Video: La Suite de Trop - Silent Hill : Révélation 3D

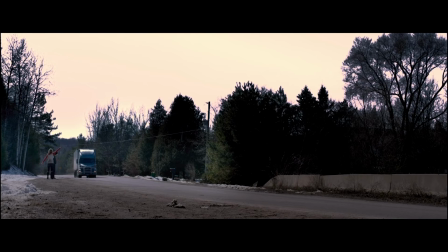610s
Sharon nous promet que tout va bien aller maintenant car... son cauchemar... mais en fait, elle ment,
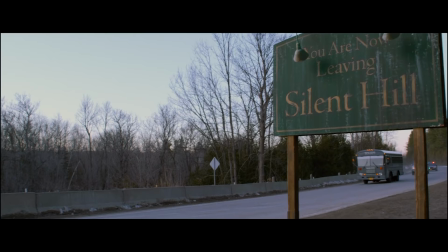615s
puisque pendant que John et elle quittent la ville en autostop, un bus y pénètre pour plaire aux fans des jeux,
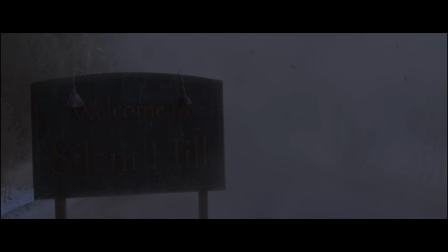620s
la brume recouvre à nouveau la vallée, la cendre se remet à tomber, et c'est la fin de Silent Hill Révélation 3D.
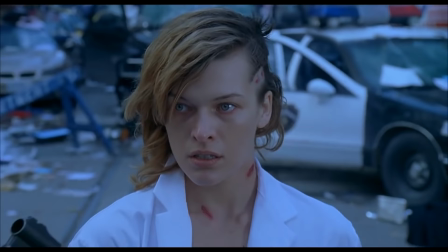628s
Bon. Après tout, j'ai toujours préféré Resident Evil. Ne nous dis pas que tu préfères ça plutôt que ça. Pas toi, pas maintenant, pas après tout. Ah mais non, non, non, non, je parle des jeux, moi.
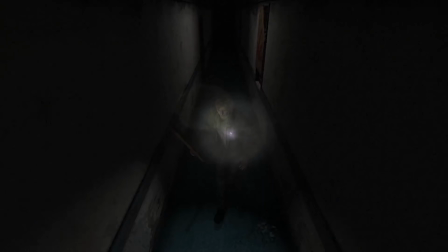638s
Mais ce choix ne s'explique pas par la qualité des titres, mais déjà parce que je n'ai jamais réussi à en terminer un à cause de ce genre de séquence. Rien à voir, je trouvais juste le gameplay trop rigide. C'est tout, c'est tout.
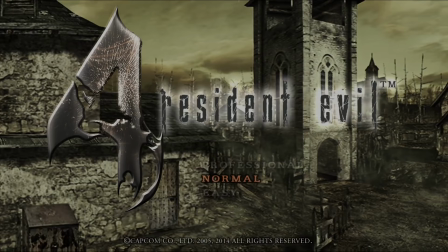650s
Mais aussi parce que j'ai découvert le genre sur ma petite GameCube avec le merveilleux Resident Evil 4.
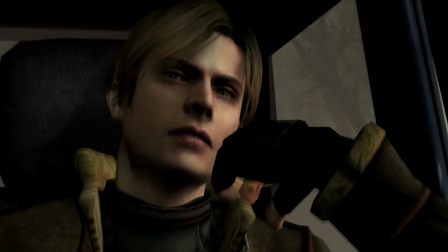656s
Un jeu que je porte tout particulièrement dans mon cœur de gamer et qui m'a donné envie de découvrir le premier opus de la saga, mais je ne l'ai jamais terminé à cause de ce genre de séquence. Rien à voir, je trouvais juste que... oh et puis merde.
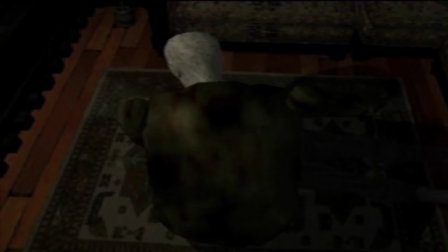670s
Un premier opus qui, avec son atmosphère oppressante, son sentiment d'insécurité permanent et ses séquences horrifiques, est souvent considéré comme étant à l'origine du survival horror.
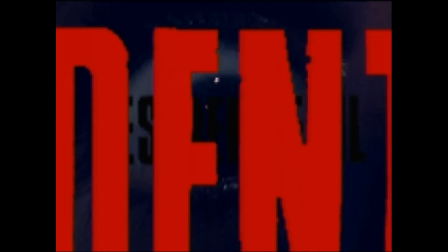678s
Alors que... pas vraiment. Même si le terme a été utilisé pour la première fois à sa sortie en 1996,
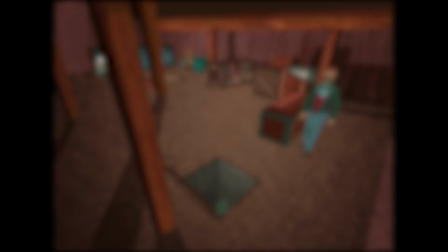685s
il aurait très bien pu s'appliquer à Haunted House sorti 14 ans auparavant, regardez comment ça transpire l'angoisse, ou encore Sweet Home et Alone in the Dark,
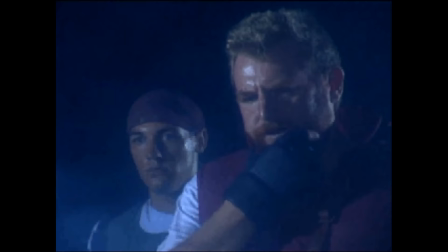693s
deux titres ayant fortement inspiré Resident Evil.
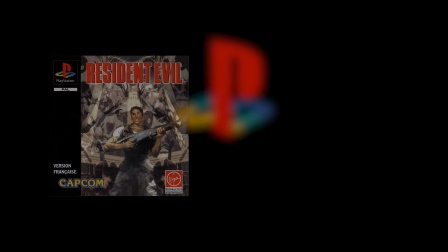695s
Ce dernier révolutionnera le genre et sera une réussite critique et commerciale, au point d'être le tout premier jeu PlayStation à dépasser le million de ventes au Japon. Succès oblige, d'autres titres verront rapidement le jour, dont un certain Barbie l'aventure équestre, qui à sa manière est un jeu d'horreur.
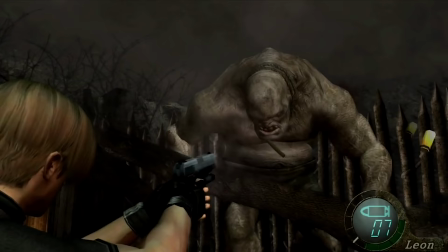710s
Mais surtout un certain Silent Hill en 1999, premier opus d'une longue série composée de chefs-d'œuvre, de jeux plutôt bons et d'un opus PS Vita.
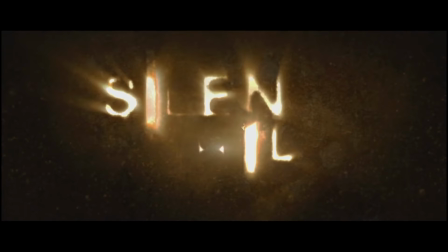718s
Vu mon attachement à Resident Evil 4, il était logique de préférer l'adaptation cinématographique de cette franchise plutôt que celle de Silent Hill, mais le destin décida pour moi parce que... Paul W.S. Anderson. Ce réalisateur... non. Cet homme... à la rigueur.
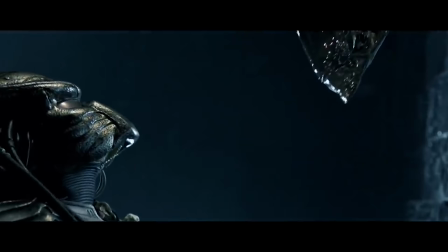731s
En plus de nous avoir appris comment détruire un monument du jeu vidéo en 7 films, enchaîne les désastres visuels en prenant le soin d'écorcher au passage deux créatures mythiques du cinéma.
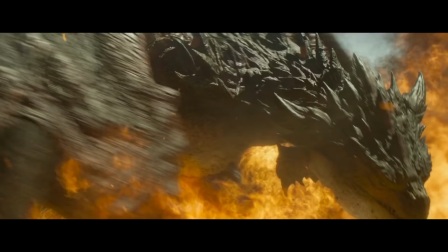739s
Et pourtant, des producteurs lui donnent encore les clés de célèbres franchises vidéoludiques, preuve que dans la vie, il y a des choses qui ne s'expliquent pas.
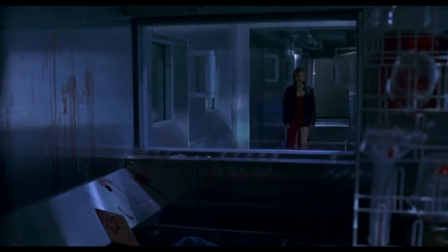745s
Comme la pizza hawaïenne. Bon, qui la prend là? Mais surtout, Silent Hill possède un atout que Resident Evil n'a pas. Enfin, pas qu'un d'ailleurs. Silent Hill possède un atout essentiel que Resident Evil n'a pas, son ambiance.
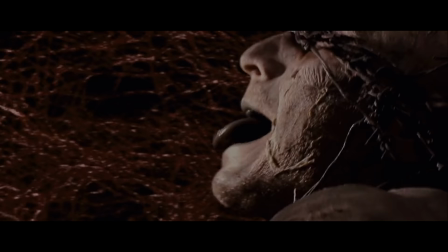757s
Regarder Silent Hill, c'est plonger au cœur d'un univers à la fois mélancolique, putride, où l'horreur côtoie le tragique.
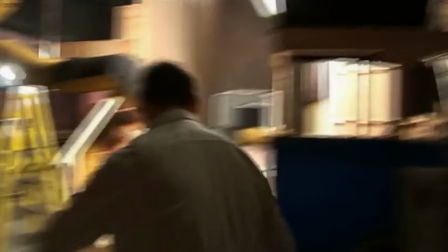762s
Un univers unique que l'on doit tout particulièrement à la vision d'un homme, Christophe Gans,
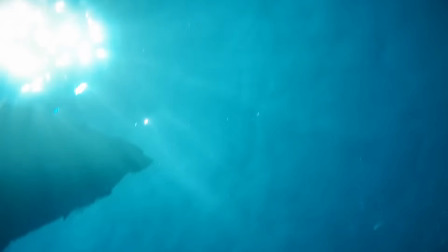767s
réalisateur français né sur la Côte d'Azur, ses plages de sable fin, son eau turquoise, ses embouteillages de juin à septembre, bref, sans aucun doute le plus bel endroit du monde, en toute objectivité, évidemment. Christophe Gans, donc, un homme dont la philosophie semble être... Pierre qui roule n'amasse pas mousse.
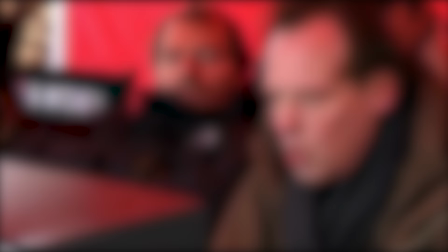783s
Alors, je pensais plutôt à Chiba Pianovasan, puisque depuis son premier long-métrage Crying Freeman sorti en 1995,
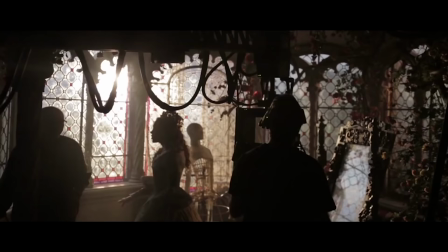790s
il ne réalisa que trois autres films dont le dernier date déjà de 2014. Des productions certes inégales, qui néanmoins brillent toujours par leur mise en scène, et Silent Hill n'en fait pas exception.
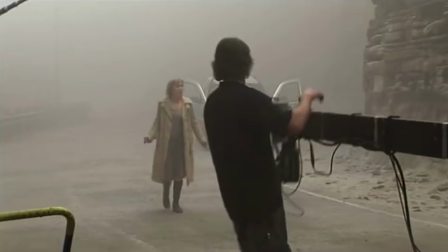799s
Celui-ci est d'une grande richesse, alternant entre une caméra constamment en mouvement qui parfois semble flotter comme si elle était elle aussi perdue au milieu du brouillard,
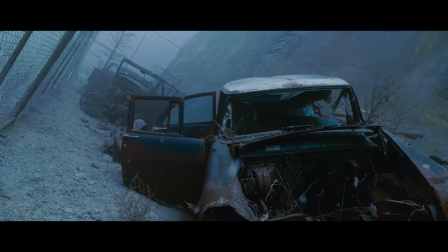806s
et des plans fixes où la composition à l'image renforce le sentiment d'isolement de l'héroïne.
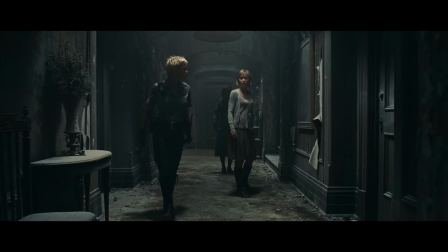810s
Étirant la durée de ses plans, Christophe Gans nous immerge dans cette atmosphère unique et nous laisse contempler la majestuosité des décors,
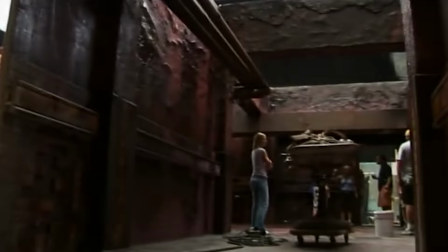817s
que ce soit la ville de Brantford où ont été tournées les séquences en extérieur, ceux montés en studio sous la supervision de la directrice artistique Carol Spear, ou enfin ceux créés en post-production grâce à des effets numériques assurés par la société Buff, Mr. Oh. X et Core.
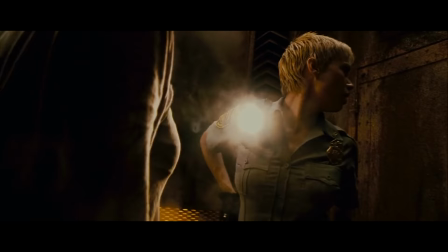832s
Des décors mis en lumière par le directeur de la photographie Dan Blumstein,
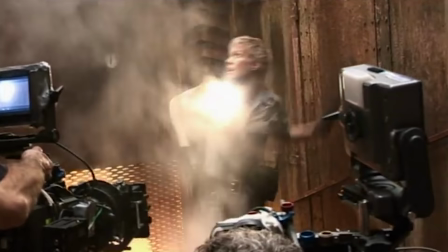836s
dont le talent embellit certaines scènes grâce à sa gestion parfaite de l'éclairage, tout en conservant une part de mystère dans l'ombre de Silent Hill. Une ambiance renforcée par les merveilleuses compositions réarrangées de Akira Yamaoka,
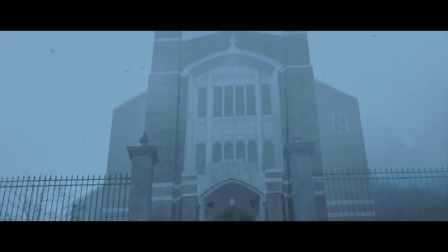847s
déjà à l'origine des musiques du jeu original, ainsi qu'un sound design très travaillé, et notamment ce son.